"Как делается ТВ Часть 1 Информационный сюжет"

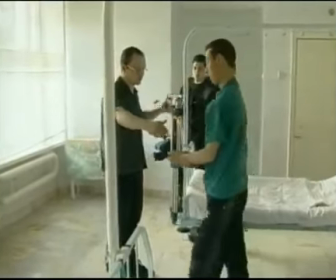509s Давайте помогу выйти, а там зайди еще сам стоит.
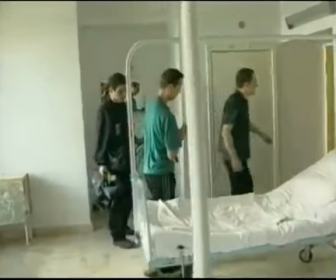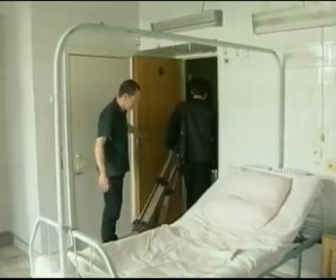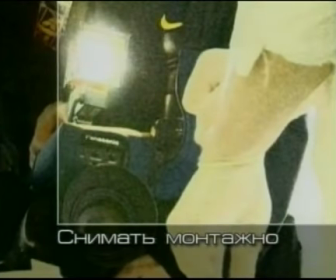Монтажная фраза – это тогда, когда как минимум три последовательных кадра разной крупности.
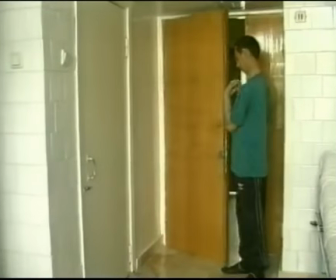535s
И оператор в это время может, конечно, останавливать человека, которого снимает, но в итоге получается иллюзия законченного движения.
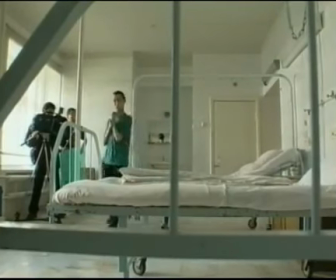544s
То есть при монтаже получается одно непосредственное движение. На самом деле монтажными фразами очень удобно снимать, потому что мне, во-первых, нужно представить человека,
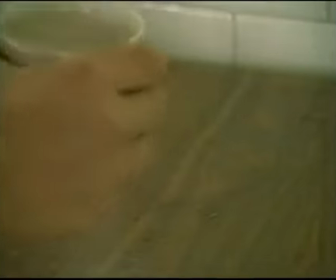554s
и делается это не за 5 секунд, это достаточно продолжительное время. И у меня есть возможность пользоваться этими монтажными фразами и показывать этого человека.
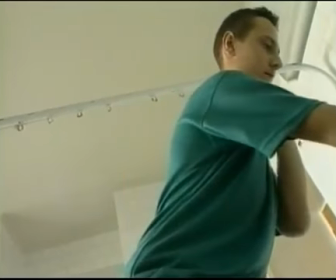563s
Во-вторых, на монтаже удобно, потому что мне не надо крутить кассету туда-сюда, искать нужные картинки, которые бы подходили по смыслу. И в-третьих, зритель должен участвовать как бы, в сюжете. Он должен видеть, если Алексей, наш герой, он встает с кровати,
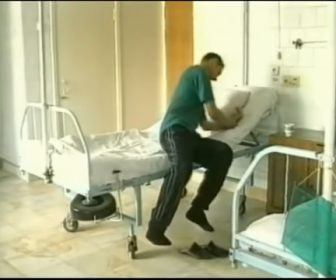577s
и при этом у него плохо поднимается голова, зритель должен видеть, что на самом деле это происходит.
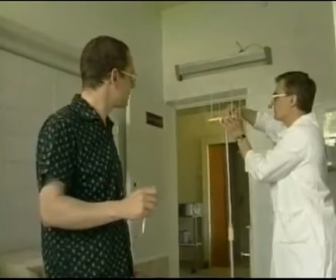582s А мне надо, чтобы ты снял все его действия последовательно, монтажными фразами.
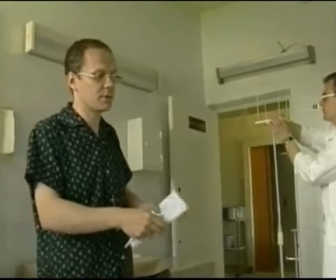589s Если бы какие перчатки надевать, как перчатки
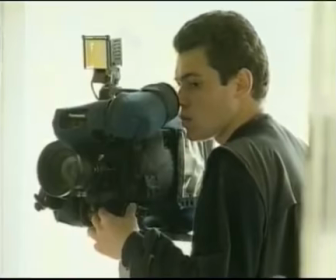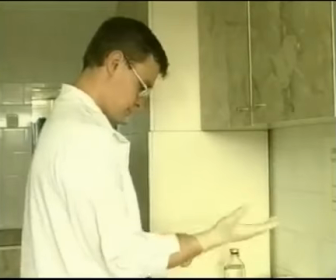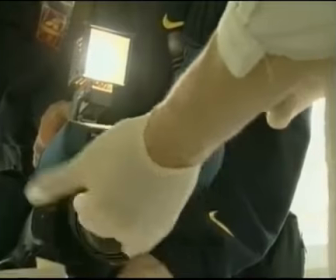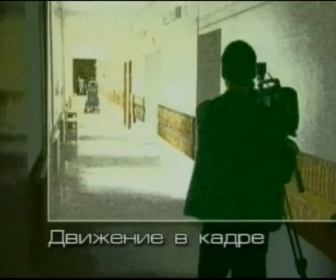надевать.
В любом случае надо избегать с ним таких пустых планов, просить людей,
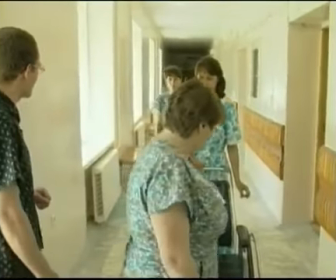615s
если даже этого не происходит сейчас. то пусть те же больные пройдутся по коридору, вот как сегодня.
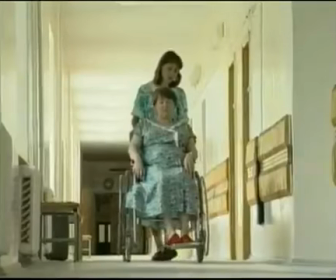622s
Я попросил даже вполне здорового человека сесть в коляску, чтобы его прокатили, чтобы люди видели, что это больница.
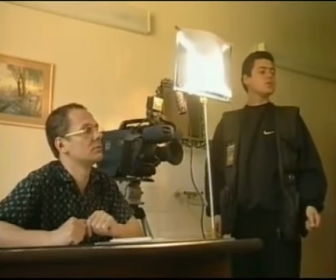633s У меня к вам просьба, вот, когда будем интервью писать, вы в камеру не смотрите, смотрите на репортера.
Ну, любой синхрон, чтобы действительно человек не сидел просто на фоне стенки, или как любят у нас все сидеть, за столом.
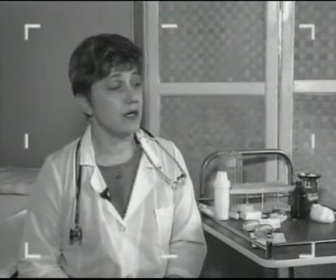646s
Лучше человека посадить так, чтобы сзади был антураж. Если больница, то чтобы хотя бы пробирки там.
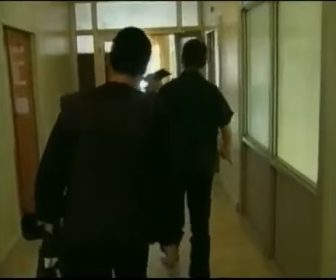652s
Но в любом случае не голые стены. Съемки полноценного репортажа, как правило, не производятся на одном месте.
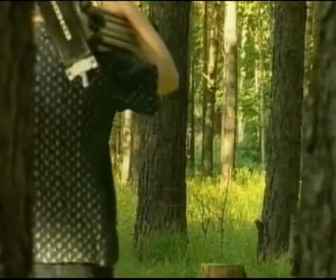659s
Это скучно. Наши герои поэтому после больницы направляются в лес, где клещей можно увидеть в натуре.
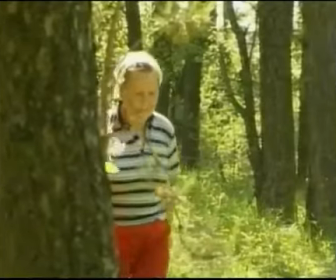666s
Просто пустой лес для репортажа тоже не подарок. Усилия Алексея и его оператора увенчались успехом.
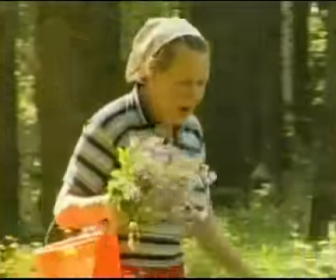672s
Они набрели на любопытную собеседницу. Главное было сделать так, чтобы она не боялась камеры.
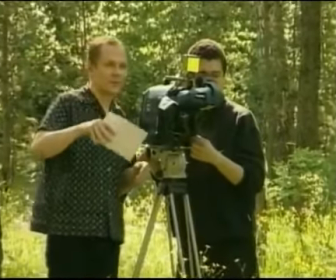678s Так, вот мы сейчас, я скомандую, вот, и пойдете на нас.
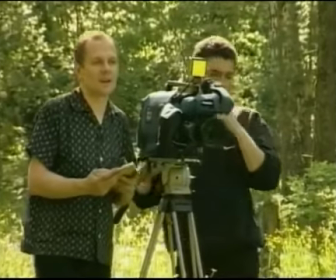683s Если там нет ни ягод, ни грибов, то будете просто цветы рвать. Хорошо? Если оператор скажет стоп, то остановитесь.
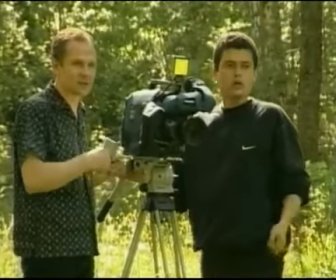690s Хорошо? Тогда все, ждите, сейчас настроится вам. Пожалуйста, пройдите вот вперед к нам.
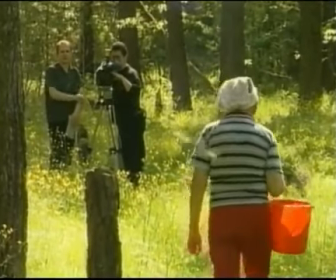698s На камеру не смотрите? На нас не надо смотреть. Сделайте вид, что ищите, что на нас не смотрите.
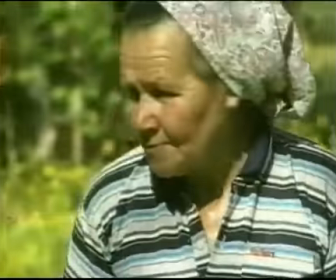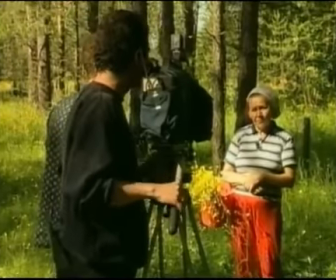715s Мы снимаем сюжет про клещевой энцефалит. Расскажите, опасаетесь, нет клещей?
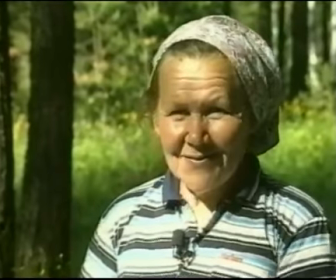720s Да нет, видите, как я одета. Не опасаюсь, не боюсь ничего.
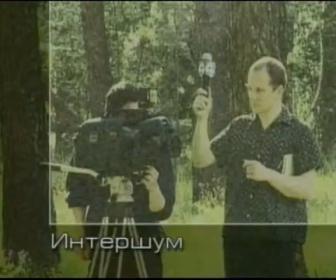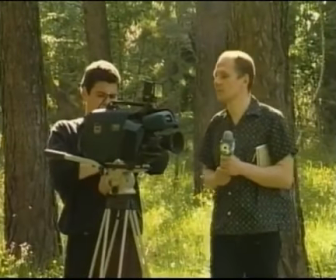732s Так, интершум мне надо прописать. Тебя пушка пропишет интершум? Звук леса.
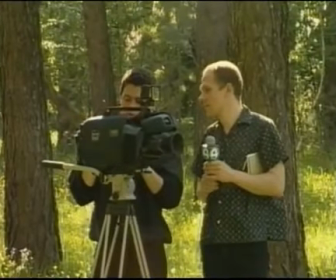737s Кого, птичек? Да. Ну, давай на радио микрофон. Будет слышно?
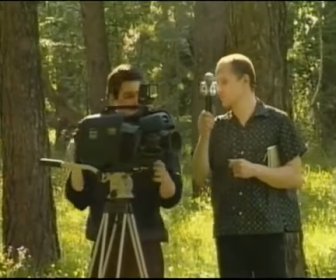743s Постараюсь, да. Пишу.